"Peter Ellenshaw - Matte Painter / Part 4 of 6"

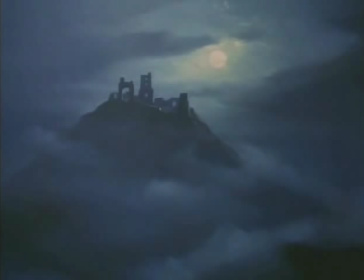Now the night was dark and the mountain was covered with mist
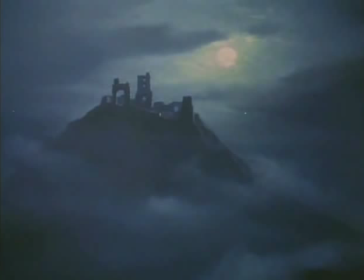and the moon was no bigger than the light from a wee penny candle
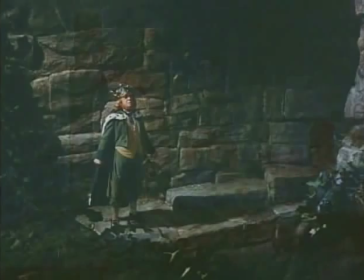but it didn't hide him from me for there he stood with an angry little gob on him.
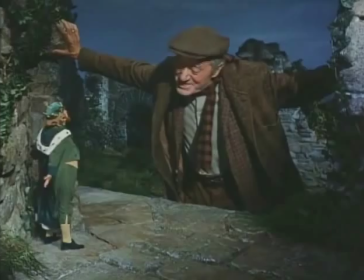The king was supposed to be a quarter the size of Derby. What I mean is that the camera is in one spot.
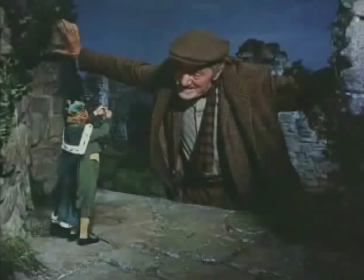Then you have Derby, and from Derby you have the little king four times the distance of Derby is from the camera. So when you do that, you have to have it exactly right. Otherwise the king occasionally looks like this size and then suddenly becomes small.
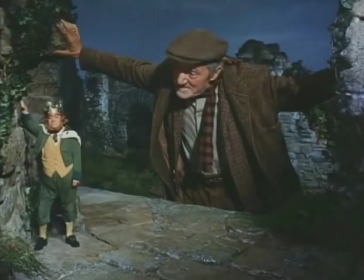All right then. Wish you wishes and be done with it. I've worked to do at home. Ah, don't rush me.
Darby was played by Albert Sharpe, and he was one of the Dublin players, as I understand it,
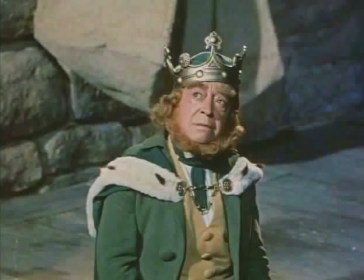as those of the Little King, and a number of other players in that film. But the difficulty for them was to pretend to be looking at each other when they obviously were one so far away and the other one closer to you. They couldn't be really looking at each other, so we'd find what we called a station point where they should be looking.
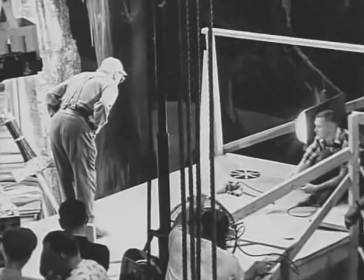So that was marked, not so that you could see, it was out of vision of each player,
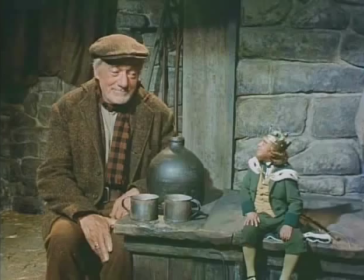but they'd know where to look, so when they talked to each other, they'd look at each other. They both were so impressive.
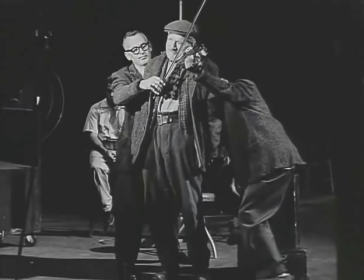I always think of Darby because he was so great. Albert Sharp also had to contribute to a number of illusions himself,
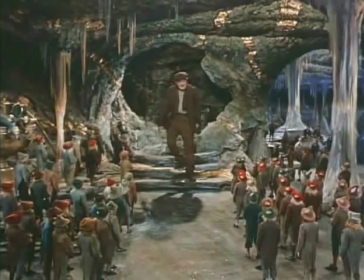but perhaps the most impressive of all the shots is Darby walking through the leprechauns as he approaches the little king.
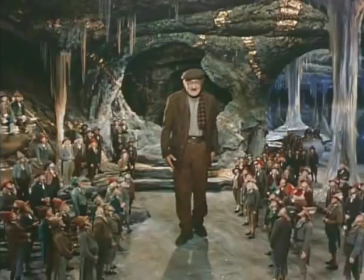Walking on a platform, reflected by a mirror into the cavern, the texture and colours had to match perfectly to make the effect seamless.